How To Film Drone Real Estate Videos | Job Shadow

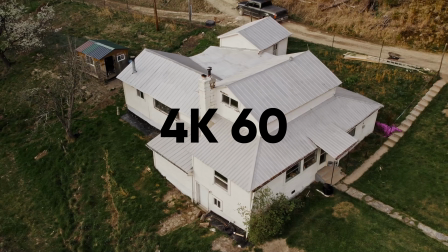(4:04)
For some shots, I did switch over into 4K at 60 frames per second because on the Air 2S,
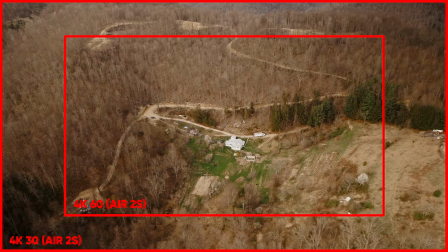(4:09)
4K 60 has a pretty significant crop, and I like to use that to narrow my field of view and get more depth compression and parallax. Now, the Air 2S does have the option to shoot in 5.4K, but my computer can't really edit that footage smoothly, and I'll be delivering the real estate video to the client in full HD anyway, so I'm just going to stick to 4K for this shoot. And I'm also using the 10-bit D-Log color profile, so I have maximum flexibility to work with the colors in post.
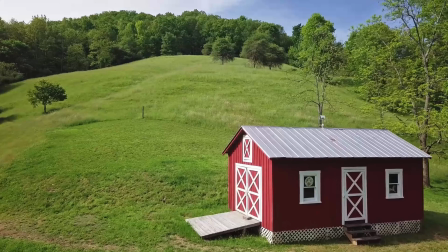(4:36)
For real estate videos, you aren't going to be doing really heavy color grading,
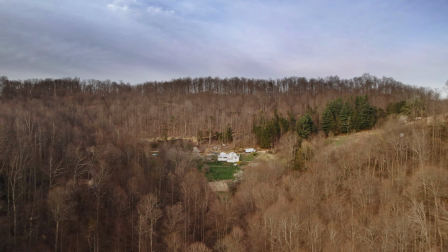(4:39)
but I still like to shoot in log because it lets me maximize the dynamic range that the drone can capture and recover the detail in the highlights and shadows.
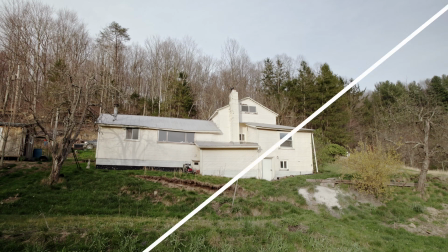(4:47)
And also, my whole color grading workflow is based on log, so it's easier for me to just use that than to use the in-camera color profile.
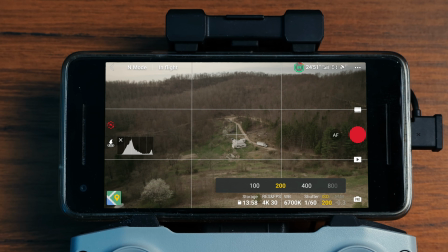(4:54)
And as far as exposure settings, my ISO is between 100 and 400, and I tried to keep keep the shutter speed around 1/60th of a second,
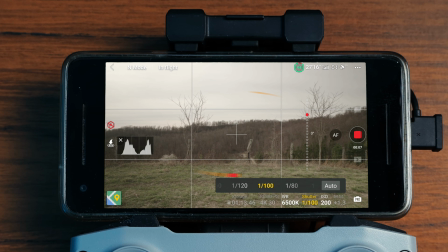(5:01)
but as the lighting changed, I ended up bumping it on up to around 1/160th of a second to keep from overexposing the shots. For white balance, because it was cloudy most of the time, I had it set to 6500 Kelvin, using the manual Kelvin white balance as I usually do. And I used the standard gimbal and EXP settings that I teach in the lesson on movement inside the course.
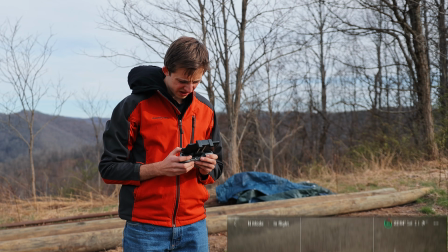(5:22)
So to start with here, I'm just getting a shot of the house, just doing a nice parallax move around it.
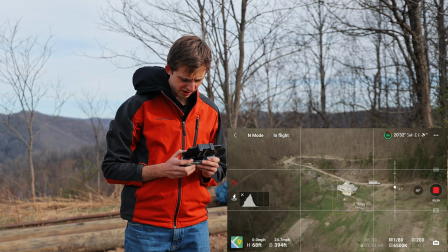(5:28)
You want to keep an eye on the drone and your controller, not crashing into anything.
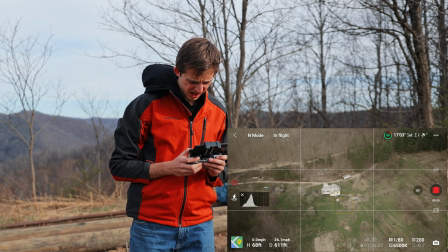(5:33)
Usually the house is going to be the first thing that you want to get a shot of, because that's usually a centerpiece of the property.
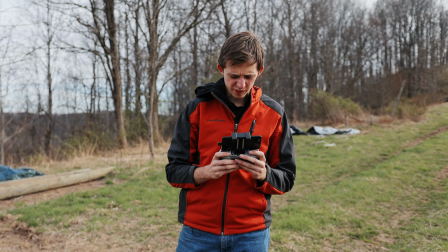(5:40)
So now we're getting some wider shots.
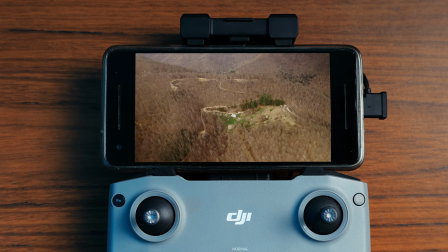(5:43)
Usually we want to get some closer shots and some wider shots, because the closer shots intercut nicely with the wider shots,
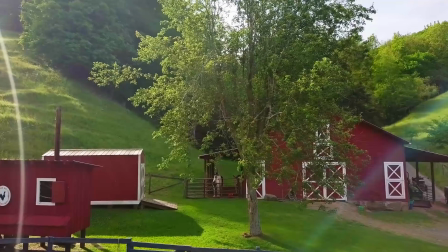(5:50)
and you can both show detail of what you're filming, and you can also get the whole wide sweeping landscape,
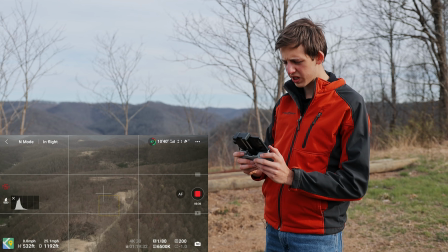(5:55)
which is one of the main reasons that you use drones for this. Here I'm getting a shot where I'm trying to get a bunch of things in the shot at once.
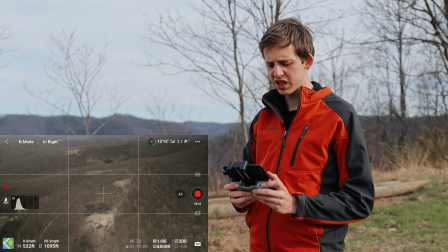(6:02)
That way you can sort of see the scale and how they all relate to each other, because if you just get shots of each thing individually,
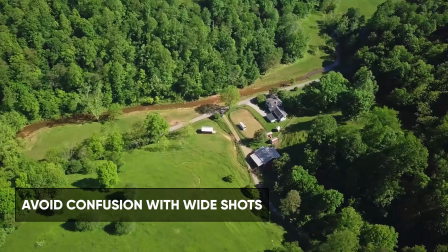(6:09)
it can be very confusing to people where all the different things are in relation to each other.
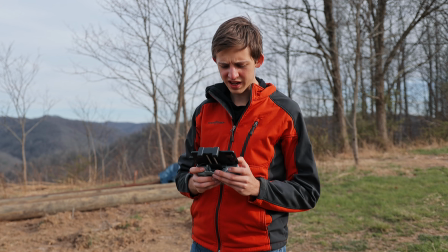(6:14)
So here I'm getting a shot that's one that I really like to do,
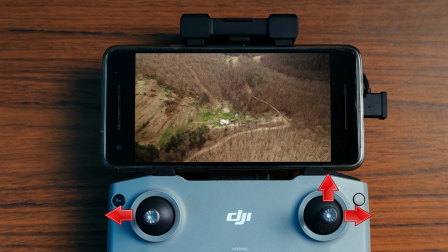(6:17)
where you're flying forward and to the side and rotating the other way to kind of create a parallax move as you move in on your subject,
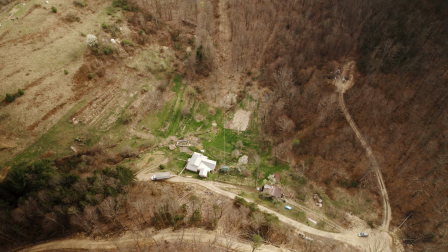(6:25)
and also tilting the gimbal down to keep the whole thing in the frame. Creates a really dynamic 5-axis move that works really nice for sort of showing off property from the top,
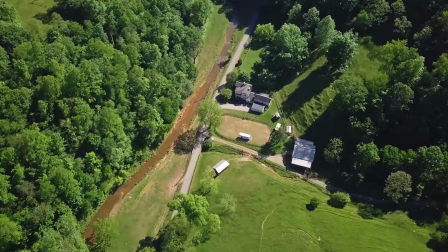(6:33)
but not just straight from the top, also adding some dynamic motion into that. So then you also just want to get some straight top-down drone shots.
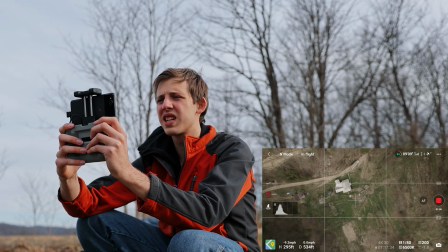(6:41)
Those are sort of a standard drone shot. You usually want to get at least a couple of those, and I usually throw one of those into the shot.
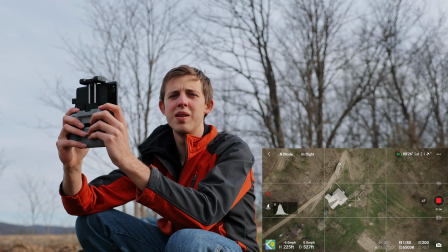(6:47)
But if you have too many top-down drone shots, it just sort of starts to become monotonous and boring, all the same kind of thing.
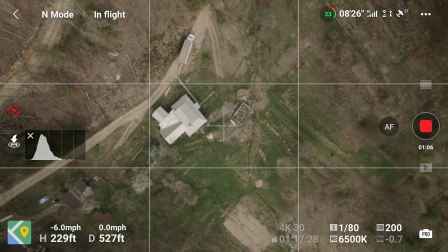(6:54)
Usually try to get a couple movements, flying forward or backwards, and then one where I'm ascending or descending and rotating the drone a little bit along with that.
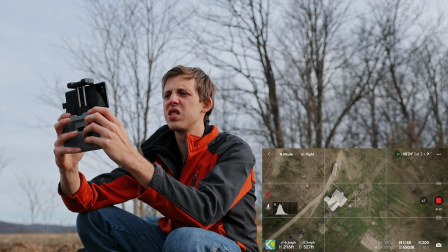(7:03)
Create some more nice dynamic movements. And it's nice if you can get really nice long smooth shots, because that way you can speed them up or speed ramp them in post.
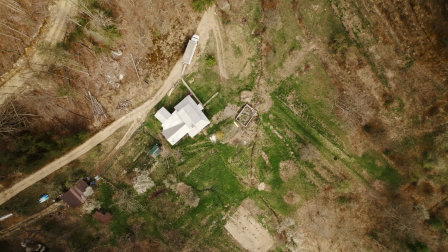(7:12)
Gives you a lot more flexibility when you're editing, so that you can speed things up and get those more dynamic shots.
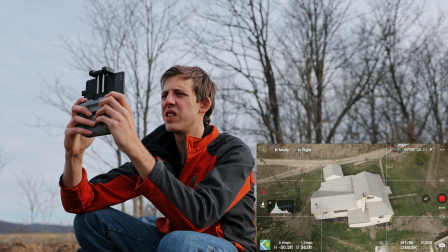(7:17)
So now we're getting some shots down here from closer to the ground.
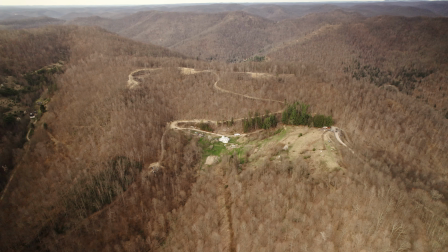(7:21)
You don't want to get all your shots way up in the sky, because otherwise it'll look like you're just way up in a helicopter in an airplane and you can't really see it.
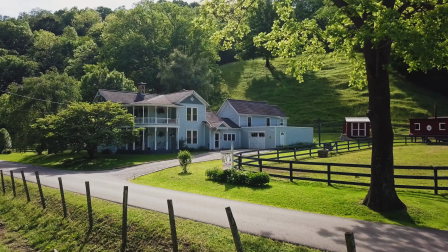(7:29)
You can get close to the ground with your drone, so you should. Again, get more variety in your shots, and it also makes the viewer feel like they're really immersed in it.
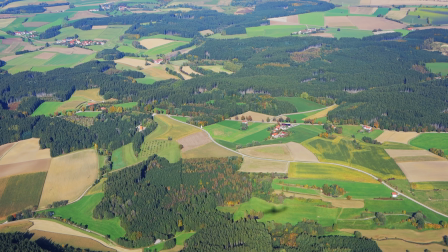(7:37)
They're actually there, not just flying over it in a jet. Okay, where is that drone?
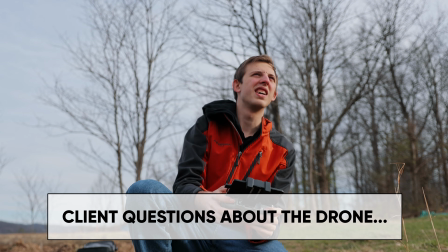(7:43)
In theory, it will avoid the tree, but good point, yeah, avoid the tree and hit the branches.
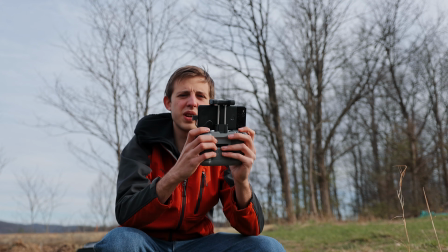(7:50)
Battery's dead. Yeah, I've still got 20% battery.
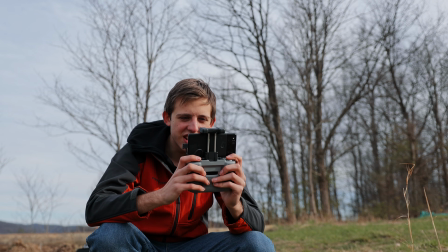(7:54)
I usually don't land until a little bit less than it says I should, because I like to squeeze out as much flight time out of each battery as I can.
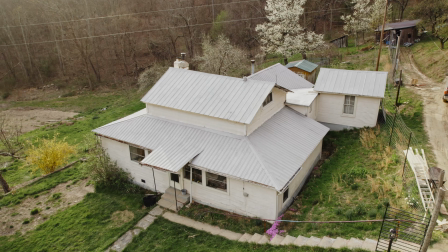(8:01)
One thing that I always like to do is I like to make sure that I get shots from multiple angles, multiple different shots of everything.
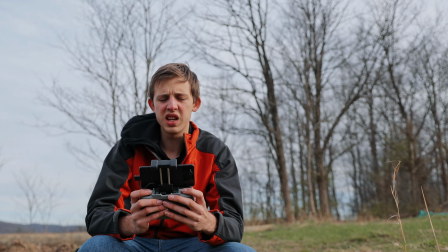(8:09)
You make sure that you have enough shots to really cover the subject matter and create an interesting video without it just being too short, just like one shot of each thing. Okay, so I think I'm going to, before I head down there and get some close shots from down there where I can see the drone line of sight, I'm just gonna get a couple more shots right up here close to the ground. Like over here, there's some trees and bushes and a fence line.
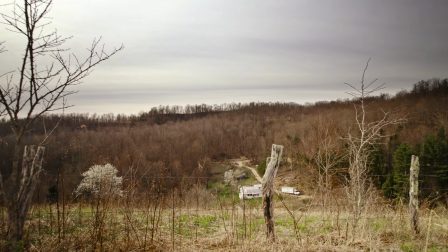(8:34)
I'm just gonna fly real low over that, create a nice reveal shot of the rest of the property, just sort of for some variation, different types of shots to make it more cinematic and just have a nice variety of shots that are in the video.
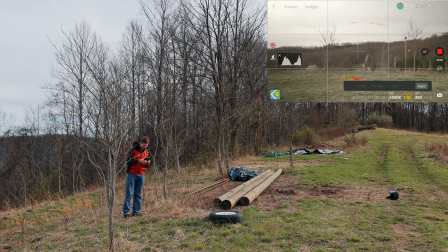(8:49)
Okay, so we're just gonna get this all lined up here. I'm actually gonna darken my exposure a little bit so I'm not clipping the clouds in the sky.
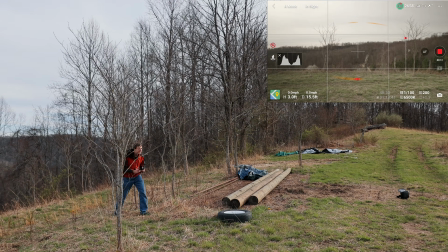(8:56)
And then we're just gonna fly right here over this fence. We're gonna fly sort of between these trees.
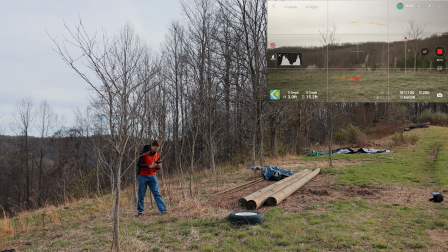(9:02)
It'll give some nice depth and motion by doing that. See how it turns out.
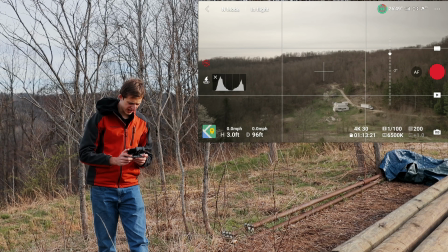(9:10)
Nice. So I'm just going to tilt the gimbal down a little bit here so that the horizon is right on a thirds line.
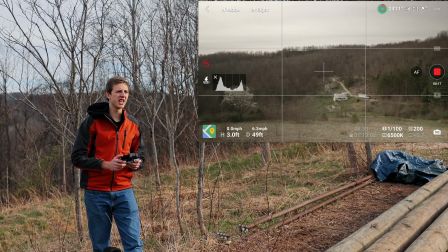(9:16)
And I'm just going to fly exactly the same path back so that I get the same shot in reverse, kind of a backwards reveal.
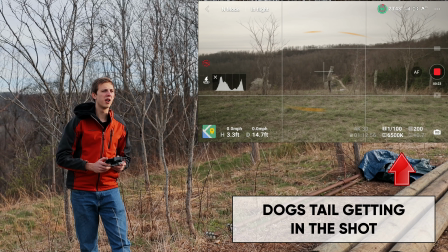(9:22)
And I can reverse either one of those if I want to in post. So that way I basically have two versions of the same shot.
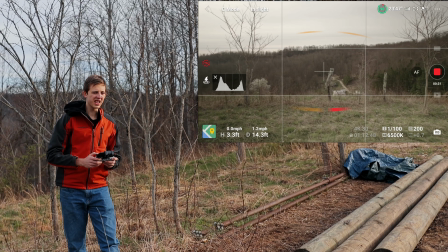(9:29)
Okay, now we're just going to get one more shot of this, going a little bit slower.
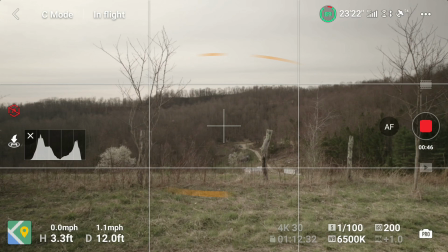(9:33)
So we're going to move over and do this again. Sometimes you just got to do this to get the shot that you want.
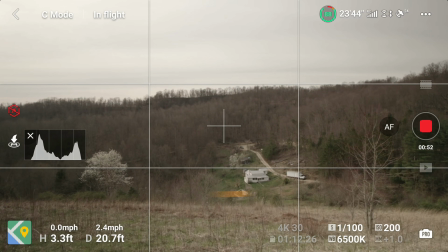(9:39)
Just do a couple iterations of the shot until it looks just the way you want it to.
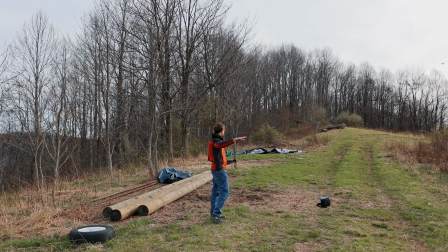(9:46)
And that looks pretty good. So I just flew sort of sideways and did a parallax shot right past a bunch of these trees here in the foreground. and
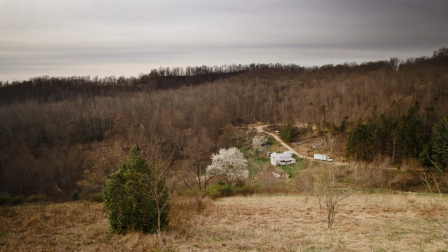(9:54)
that just sort of creates some nice quick motion with the slower motion in the background and just really sell the effect of being in the scene.
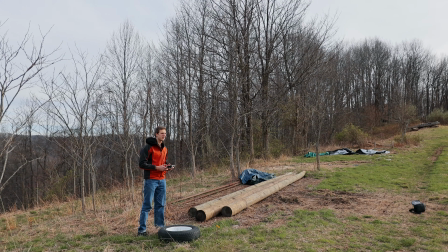(10:00)
So I'm going to go ahead and land the drone, and we're going to go down closer to the house and get some shots there. Okay, so now we're down here at the house. We're gonna try to get some close shots. I usually like to get some shots flying right around the house.
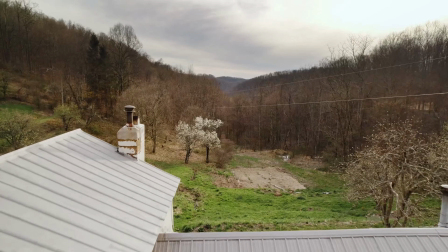(10:18)
Anything that's around the house that you wanna show off, even like fly right over it, even right through it,
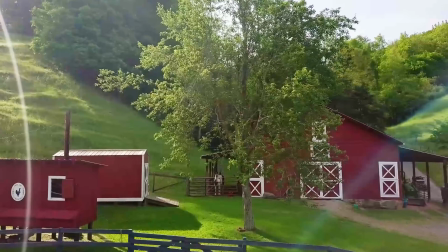(10:23)
or just sort of do some parallax around it to get those nice close-in shots of the main subject. So here I'm just flying in cine mode right through this tree here,
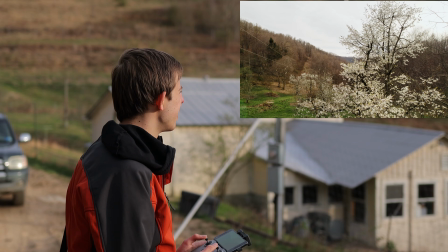(10:35)
or right next to it, trying to get really close and fly slowly,
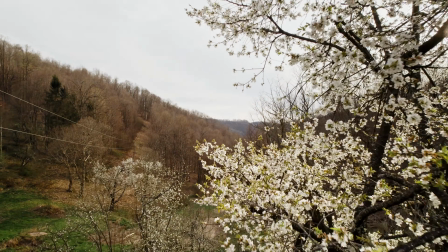(10:40)
create a really nice, smooth shot here without crashing into anything. There we go. So now we've got some wires here that we've got to watch out for. Something you always got to watch out for, especially when you're filming houses. You got to watch those wires, because if you don't, you're bound to run into them.
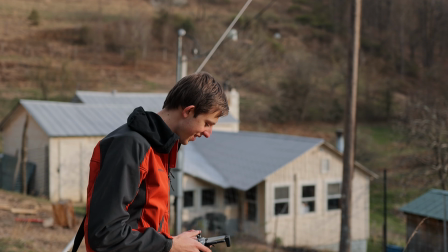(10:59)
And even if you do watch them, they're easy to run into. So always keep an eye on the wires and make sure you stay away from them. Now, unfortunately, the battery on my mic died and I didn't realize it, so I lost the audio from the rest of the shoot,
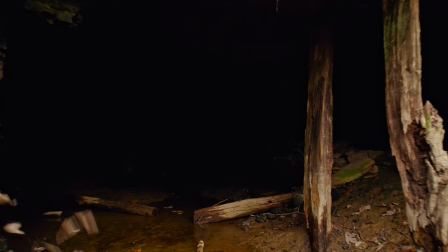(11:13)
which is really unfortunate because I did some really fun stuff like flying the drone into the entrance of an abandoned coal mine,
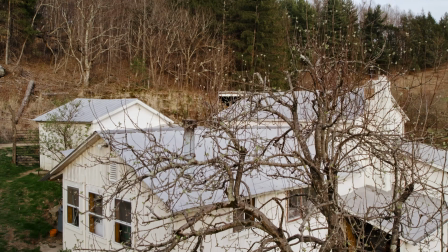(11:19)
but I was mostly just getting more close-up shots of the house and other details of the property. There are a couple important things that I do want to mention though. First of all, this property was by no means perfect.
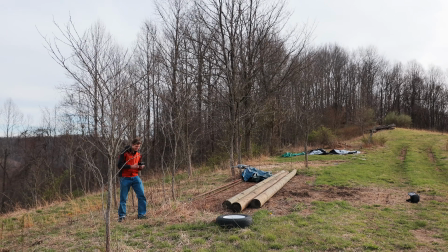(11:30)
Not everything was in the greatest condition. There were piles of building materials and even a couple of abandoned cars distributed around the property.
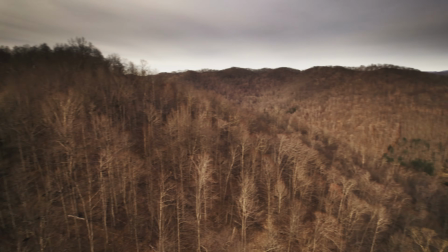(11:36)
Chances are a lot of properties you're going to shoot are going to have some things on them that don't look so great.
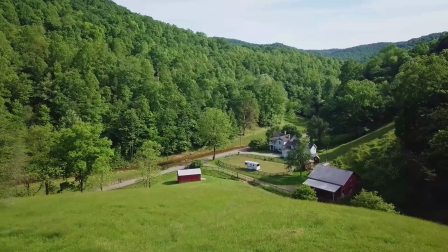(11:42)
It's great shooting $1 million showcase properties, but the bulk of the market isn't that, so it's your job to show off the parts that look the best in the real estate video and not show the parts that don't look as good.
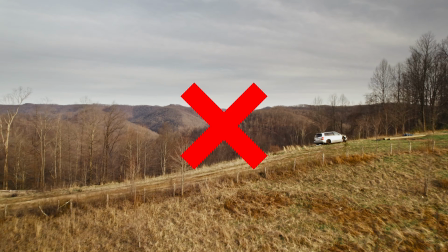(11:53)
You can do this by framing your shots to exclude things that won't look great. Using a cropped in mode like 4K 60 can help with that.
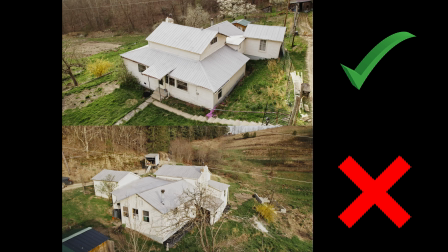(12:00)
You can choose angles that show the best side of things, and you can also hide ugly messes behind buildings or trees. Another important thing to keep in mind when you're shooting is getting plenty of shots of everything so you have multiple options when you're editing.